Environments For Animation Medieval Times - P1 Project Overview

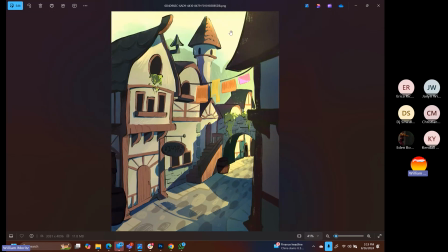And even though it looks simple and easy on the eyes, there's a lot of smart little techniques that are going on that are hidden in this,
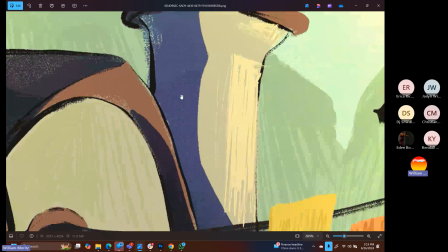like the texture that's going on within here,
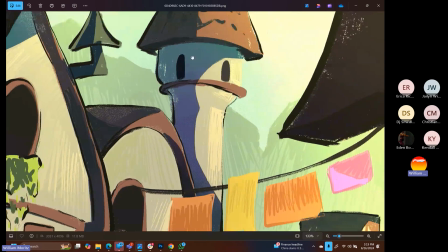the various line work, how the gradient is happening on the inside of this spire.
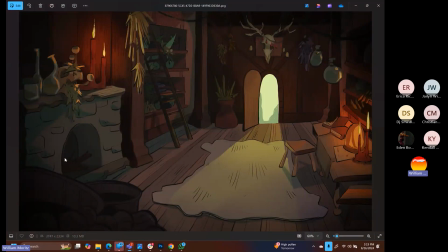So be warned. All right. So here is, I think this is the sequence of shots. So this is the second shot as the character actually starts to enter in within the scene.
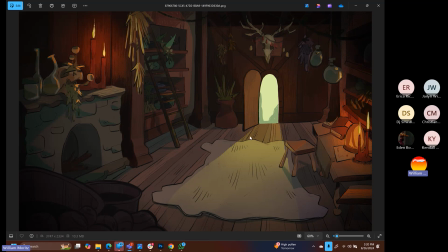Very nice job here when it comes to the lighting, finding a balance between an open door and how the light is actually penetrating through the room. If you decide to do this as sort of a 180 cut, the character enters, then we see the character from the other side as they enter into it.
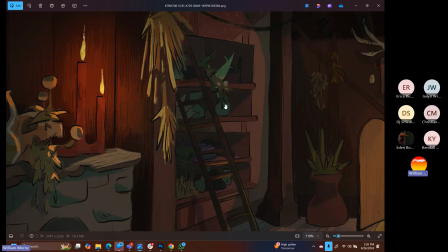It's a good balance. One of the things a lot of students have trouble with within this project that I've seen in the past is how to be able to create shelves and how to fill those shelves with items and objects without breaking their hand off,
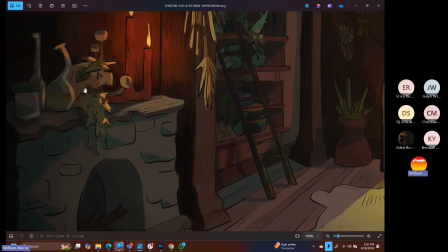right? This is a great example, excuse me, of how to be able to go through and create some funky items on the shelf without
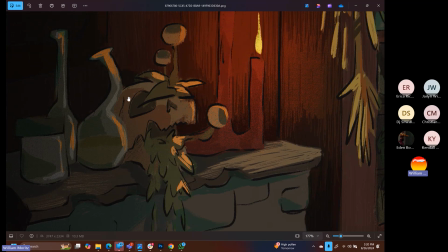overly rendering them while still having a sense of light and a light source that's interacting with those objects.
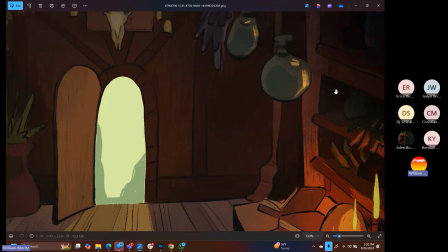Look at all the objects that they've got over here on these shelves over on the side, but it's not overbearing and it looks really, really nice.
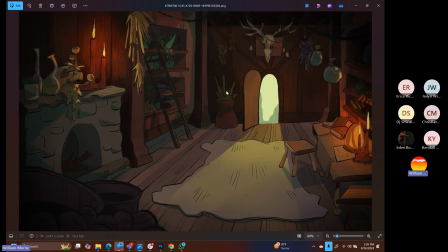This is a really overall smart interior. Another good thing that I want you guys to think about is how we can break up those wall spaces, right?
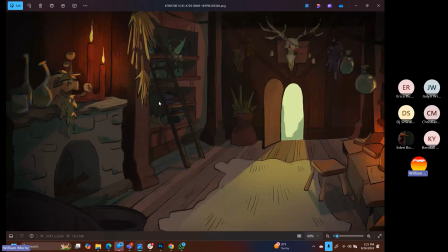This is nice that they've got the crown molding for the pillar down there at the bottom, the inset shelving unit going into the wall.
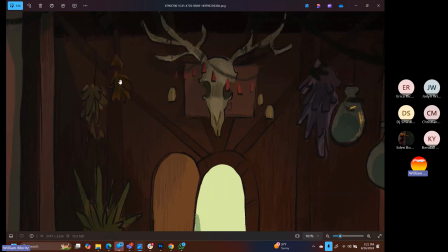Some of the wall details that are happening here with the beams. There's a lot of fun stuff that you can create this way.
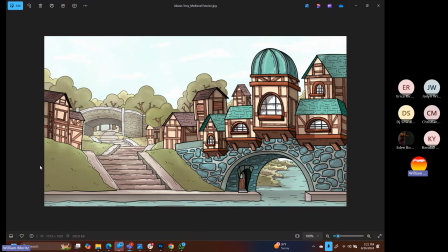Our next exterior shot has a completely different rendering style, but yet it is still successful. So this one works because the perspective is there and the perspective is working accurately. There's also a really, really nice level of detail within these shots.
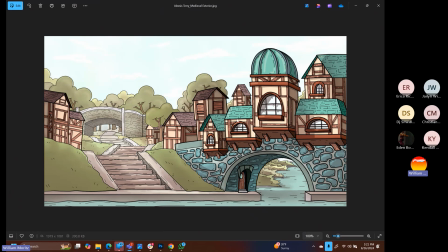So the color scheme is appealing. The light source, while being subtle, it's sort of like a gray sort of overcast day out. We don't have super dark shadows that are happening within the shot, but it is existing. And I think that overall it's a very pleasing image.
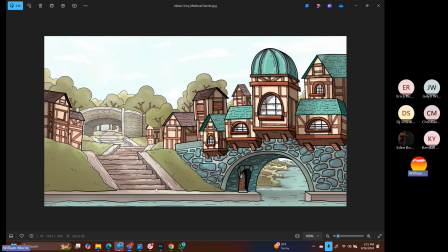The student went on to use this background for their effects animation within some of their classes later on, where they had someone on a boat that was fishing, and then the fish jumped up out of the water, and they did just a beautiful job with that.
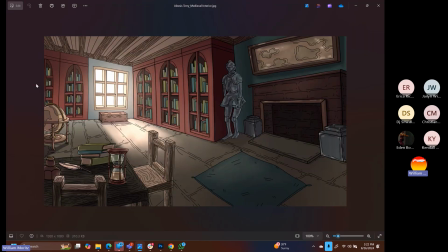And I thought it turned out really nice within their final portfolio. This is that same shot sequence. So here's the exterior. Here's the interior shot for that one. We've got a little bit of problems going on with the perspective within this one.
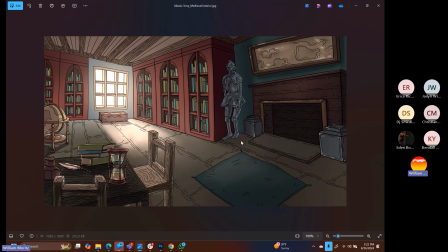It feels like the right wall over here is very much on a hill and makes me feel a little bit dizzy after not having looked at it in quite some time.
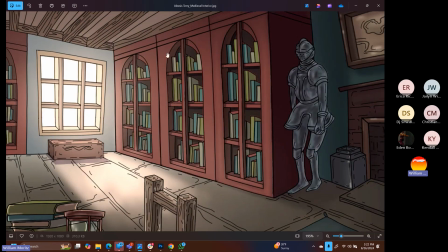But overall, you know, they did an awful lot of work with the different shelving units and figure out a way to be able to
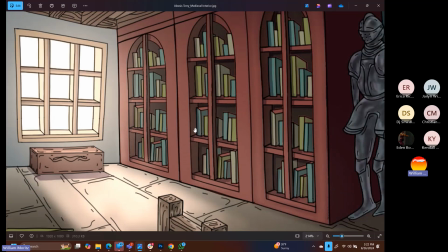do a bookcase without having to break their hand doing 1,000 books.
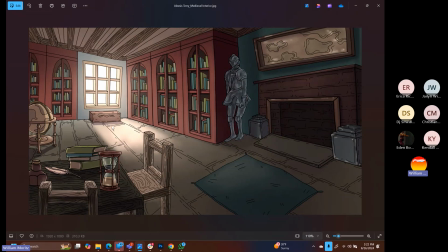Bookshelves, I've done a lot of them over the years, and they can really start to weigh on you, and
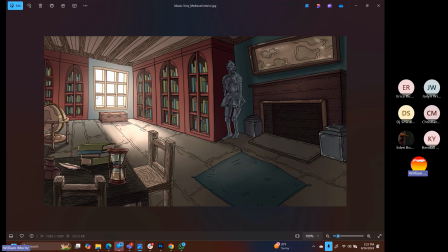they're not fun to do. Okay.
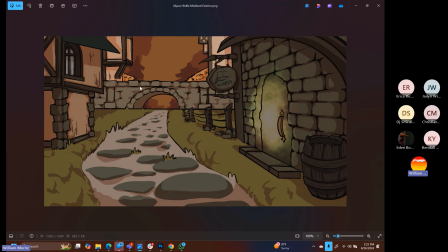This was a pretty cool one that needed some more work within the far background, but the rocks within the foreground on this wall are working nicely.
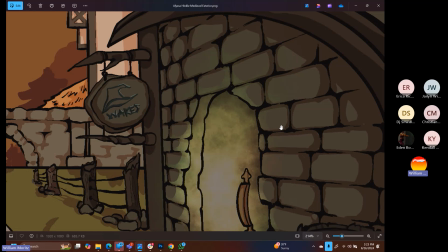So if you've never really done a stone wall before, this is a good starting point for how the line is weighted.
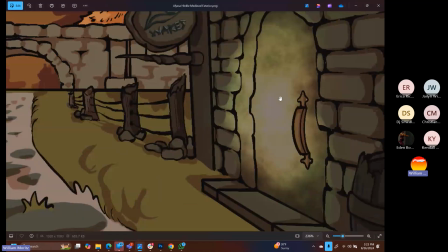And we're getting that secondary shadow happening within the wall. I'm not entirely sure why there's kind of a glowing light going on the door,
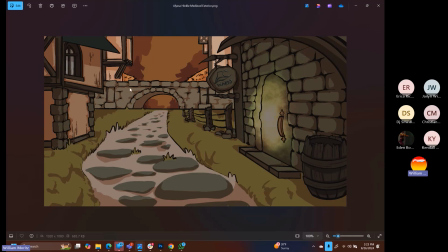But yeah, this just needed a little bit more time to be able to finish up those cobblestones as well. Those could have been done more successfully. A better light source within the scene.
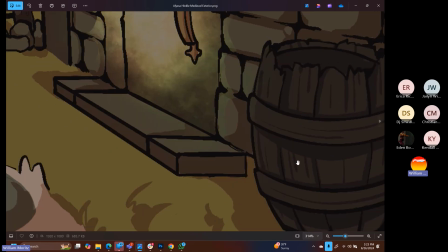The color scheme is interesting, and you can tell with the barrel down here, they were on the right track, but just didn't quite make it all the way through to the end for this one.
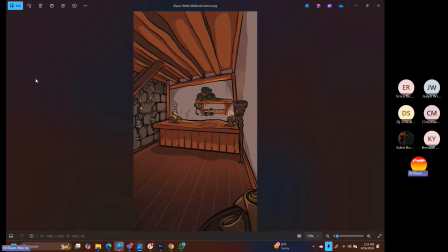I think this might be the interior shot for that same project.
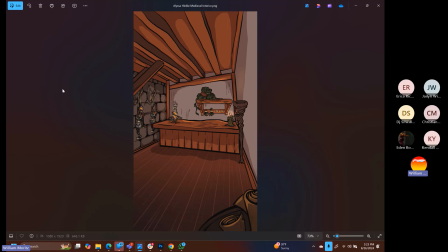This is a good example of a shot interior.
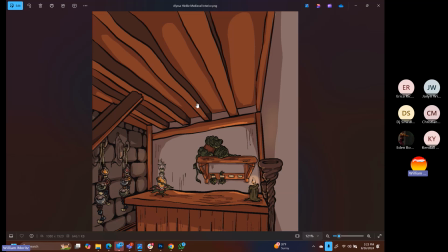I think that they did some smart stuff here with having the beams, wood beams up in the ceiling, not be completely straight, but giving them those waves.
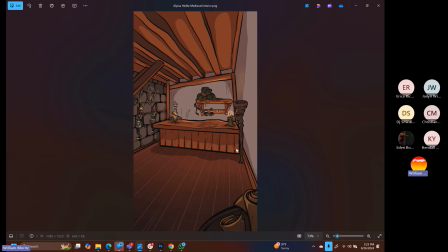It's still a little bit empty within this area, a chair, a bench, something else over here on the right-hand side, just to be able to give it more interest. We have good directional lines that are certainly leading our eye to where we want to be. We can't exactly see where the character would actually enter into the shot.
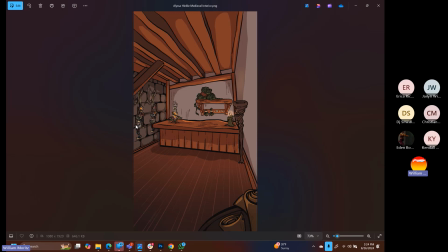So opening the shot up further and having a doorway here would have helped it, but there are some nice developed items on the walls.
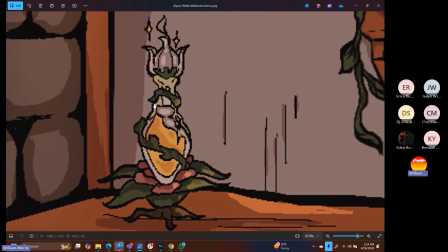And then you can see how detailed they got within some of these objects and
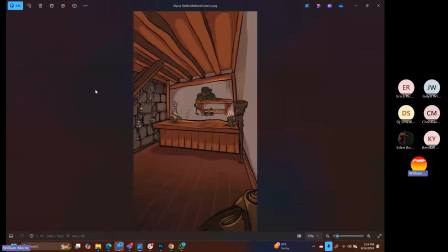items within the shot as well to be able to tell the story of an apothecary or an herbalist. Would have been cool to have more hanging plants and things on the ceilings, give it some beams on the wall to be able to counteract that strong stone wall that they created over here on the left-hand side.
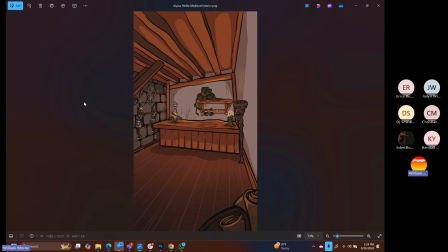I like the scrolls within the foreground as a framing object. Yeah, just a little bit more that could have been done
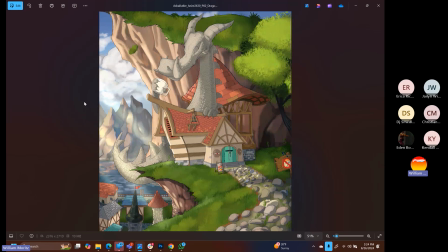here. This is one of my favorite ones to show you guys. I love this one. So this one is a Dragon coffee or tea shop, and it shows you just how creative you can get with your fantasy themes for these spaces.
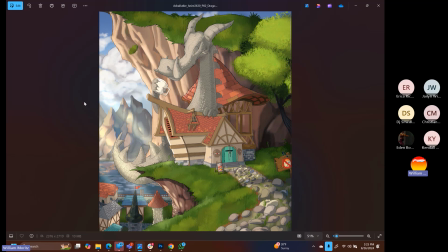So you are not limited to just doing a tavern. You can come up with something that we have never really seen before. I saw a restaurant the other day that was called Not Italian, and then their subheader or their catchphrase is but we know about pizza.
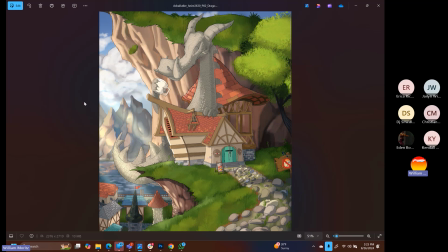And I thought that was so clever for a restaurant name. Anywho, so this is a really, really playful, great, well-designed exterior for the building.
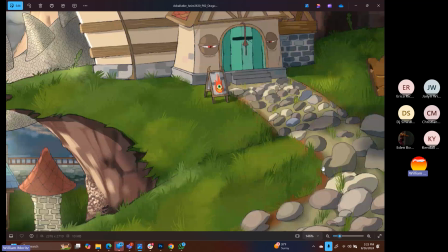It's totally the focus within the shot. Those rocks would hurt your feet so bad on the way into going into this coffee shop.
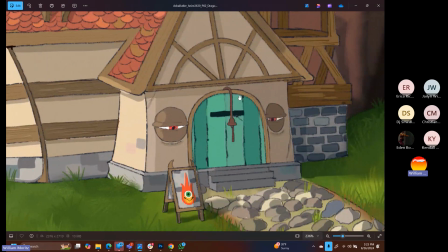You can see that they've got some other cool fantasy elements on the exterior. Ring the bell to get in, and they're just really having a good time.
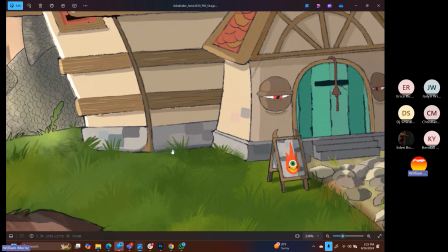One thing that I'd recommend that you guys do for your exterior shots, please think about how you are with your plant life,
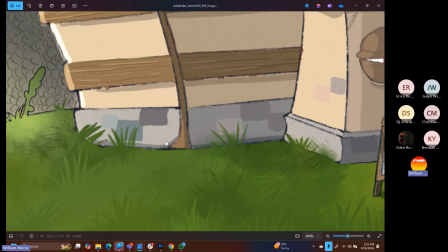connecting these straight lines of the exterior buildings to the ground.
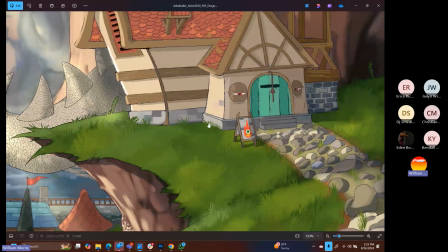Can you break up those straight lines with some shrubbery? Can you do it with a pile of hay, with some barrels, with some pots, with whatever you can, so that we're not just getting hard straight lines going across the ground?
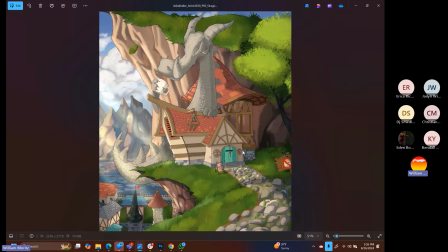I've said the same thing for the trees, to be able to connect your trees to the ground with the Welcome to the Jungle project. I hope you can use that for these exteriors as well. But this is a really well-researched, well-designed.
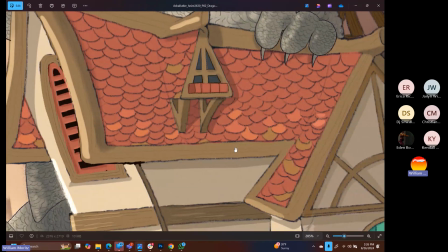This is pretty fun with the scales for the roof, right? Getting into the theme of it, and then going through and giving those scales just some alternative colors, flakes here and there is a really, really nice choice.
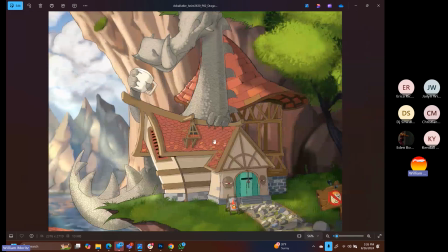Like the depth to be able, so it's not just one building, but we are doing a medieval village.
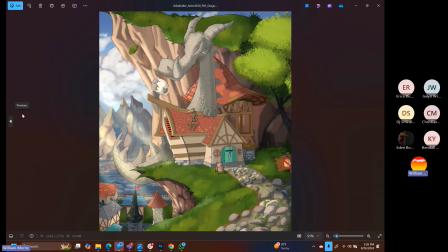It's up on a ridge, and they've squirreled away and hidden their medieval village down a little bit lower.
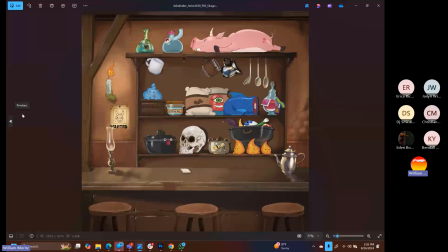All right, so wow, I guess this was another one. I don't think I have the exterior shot for this one, but this is a sort of the student's idea was this was going to be a mobile game shop center where your character, while you're playing on your phone,
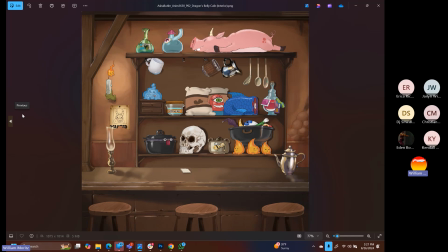goes back in and then buys different items and potions that they might need to be able to go back in for the rogue light game. And I think that all the items are rendered exceptionally well. Are they evenly rendered?
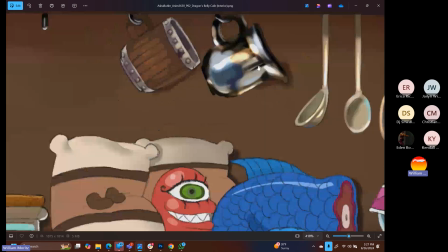No, they absolutely are not. So this particular teapot here looks great.
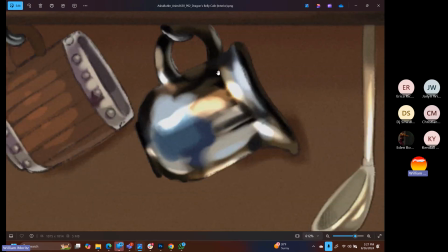Love the reflections, love the metal within it.
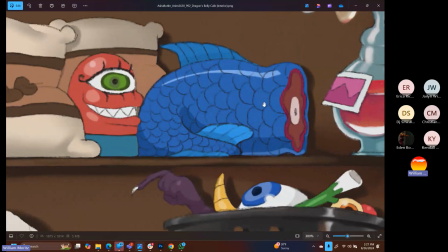However, this is like rendered from a 2D, a totally different art style than what's going on with the teapot.
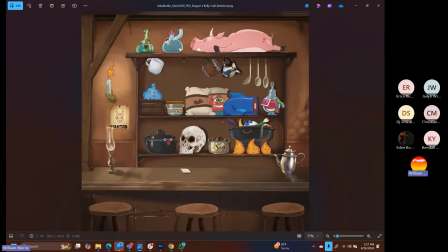So they're clashing against one another in some pretty big ways, but overall there's some really good creativity and really good forms there.
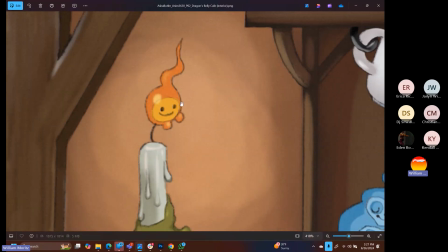I love this little idea of a goblin's hand holding the candle, and the candle's got he's a little ember spirit himself.